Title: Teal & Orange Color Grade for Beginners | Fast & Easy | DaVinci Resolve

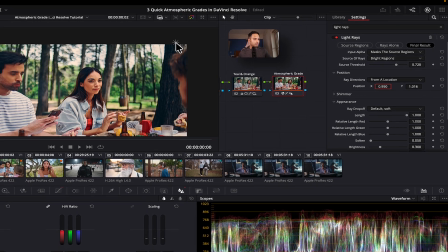I think that area makes much more sense for this shot, which means the light rays have to be cast onto the subject's face.
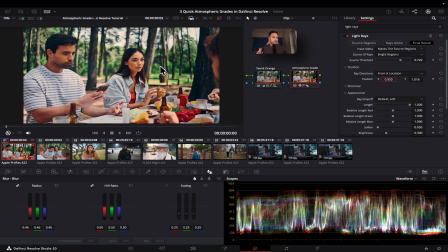In this case, it would be in this direction to make it seem a little more natural. And the last thing we're going to do is I'm going to change this color, and I'm going to make it resemble the yellow orange look that we're creating with this teal and orange node.
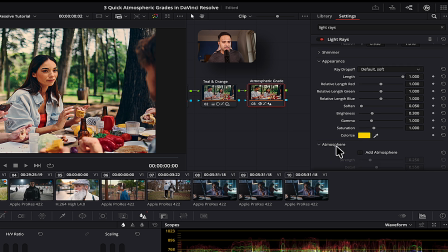And to finish it off, I'm going to enable this atmosphere in the light rays effect.
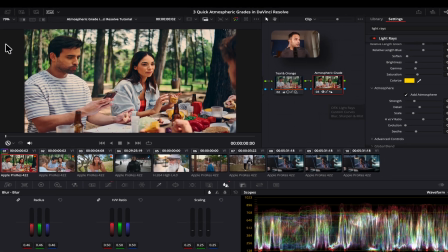Now, having done this, what we can do is I'm going to just open up my gallery.
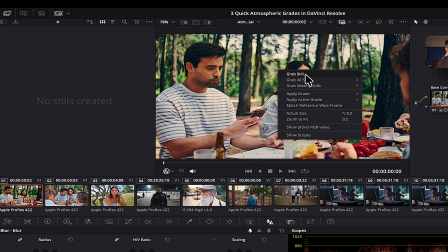Selecting this, I'm going to right click on grab still.
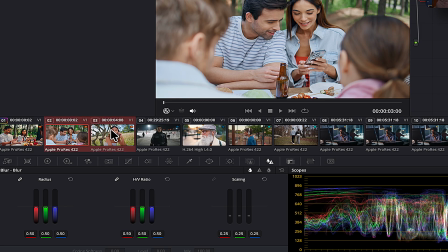The reason I'm doing that is because now I can select both my succeeding clips, and I'm going to hit right click, apply grade. The only thing that I would change, because we've added the light rays,
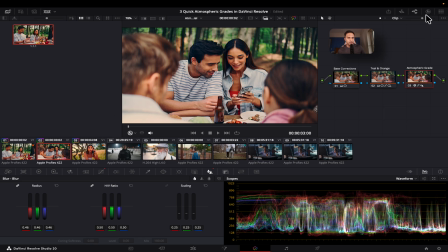is I'm going to go into this footage. I'm going to go into the atmospheric grade and make a change to the atmospheric grade position.
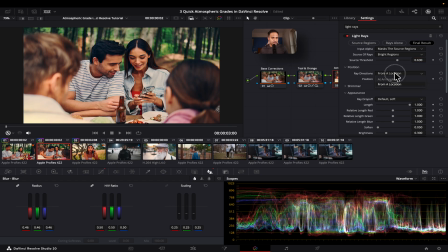So I'm going to reduce the source and I'm going to change the ray direction and say at an angle, and I'm going to give it all the way to about 180. And we're going to make a few more tweaks because the brightness is a little too much for this shot, about 0.180.
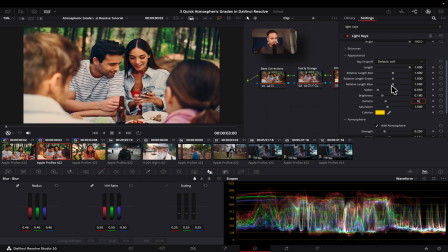And I'm going to slightly reduce the gamma as well to make this feel a lot more natural.
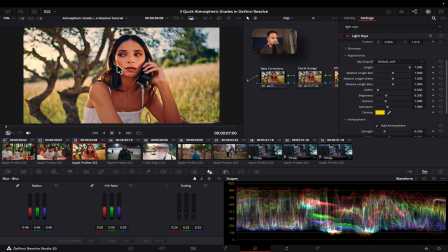Now, similarly, let's just go to the last clip. And in this shot, you can see that, well, it's actually orbiting the subject.
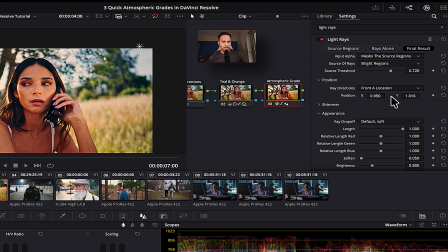So what we're going to do is I'm going to animate the position X and Y. So let's just go over here and we're going to go into our keyframes.
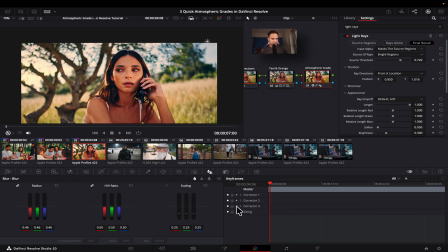And the first thing I'm going to do is I'm going to set a keyframe on the corrector 3. I'm going to set a keyframe on the first frame as well. And I'm going to move this all the way to this side.
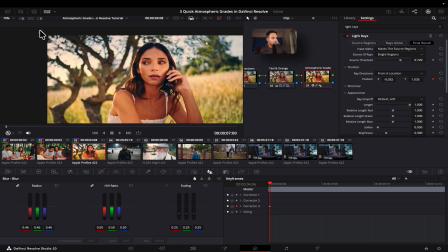If you can see that this shot would be a lot more meaningful if the light rays were coming from this particular direction, since the camera is facing the subject at an angle where the sun would be towards the top left of the screen. And as we move forward, at this point, we want the light rays to come over here.
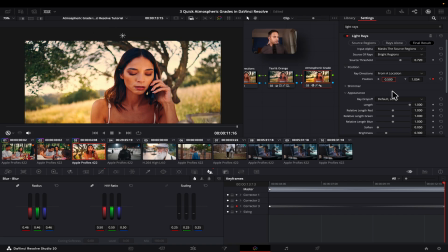I'll just give this a value of 0.5 and maybe make this a little bit more lower.
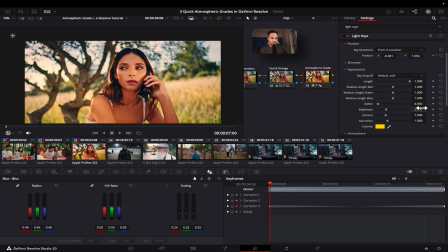Now, the last thing I want to do is I want to just reduce the brightness a little bit because it's way too harsh for this shot,
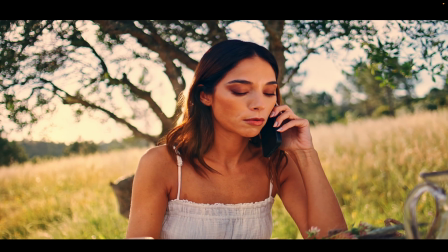so that it makes sense for this particular clip. And that's it.
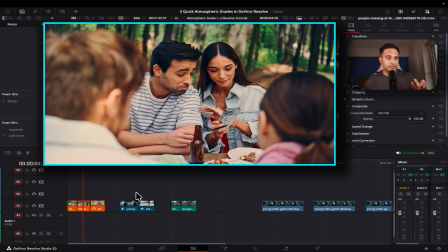You can pretty much see that that teal and orange grade that you want for your clips is automatically been added, and it's that simple inside of DaVinci Resolve. I'm going to show you how you can quickly create that as LUTs so that you can use it on any footage and don't have to do all this the next time.
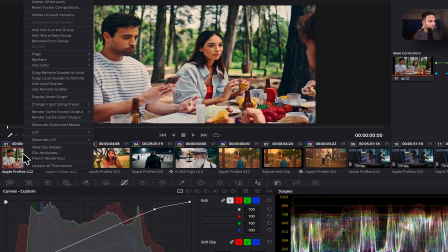So we're going to go back to our first clip. Selecting this clip, we're going to right click, generate LUT, 33 point cube.
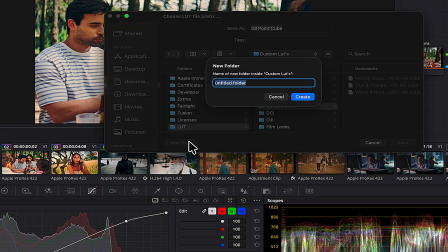We're going to click that. We're going to create a new folder. I'm going to label this as my LUTs.
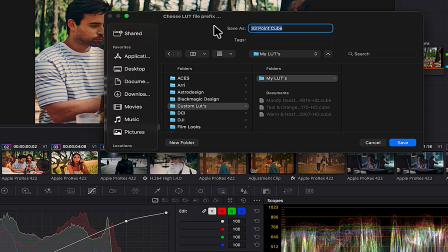And in this, I'm going to label this as teal and orange.
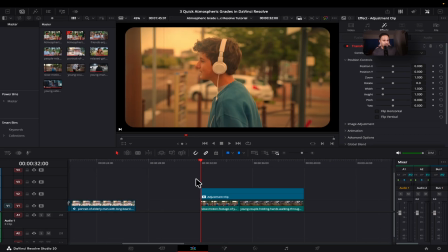So let's go back to the edit page, and I have these 3 clips that are ungraded. Now let's say I want to quickly drag and drop this onto the timeline and add a quick grade. Now what do?
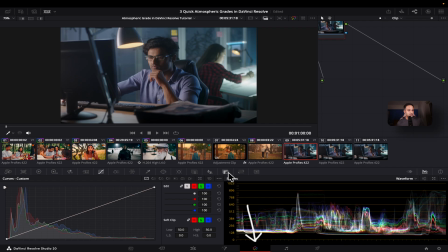So select this clip. Let's go into our color page, and now let's open our LUTs.
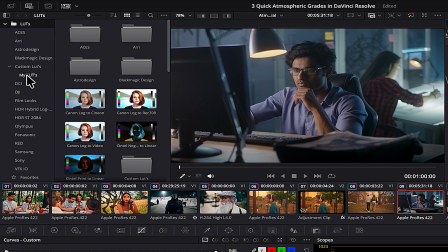So under custom LUTs, I have my LUTs,
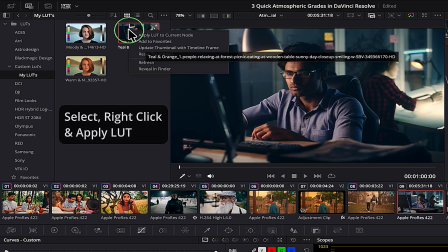and I'm going to quickly drag and drop a nice teal and orange look to this particular footage.
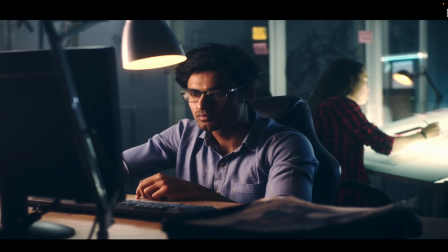So there you go. I hope this hack really helps you out. Alright guys, so that's it for this video. I hope you learned something, and if you did, then be sure to hit that like button and subscribe to my channel because I'll soon be sharing more cool and interesting creator and filmmaking hacks inside of DaVinci Resolve and more. Be sure to drop a comment down below and let me know what you want to learn next. And until then, I'll see you in the next video.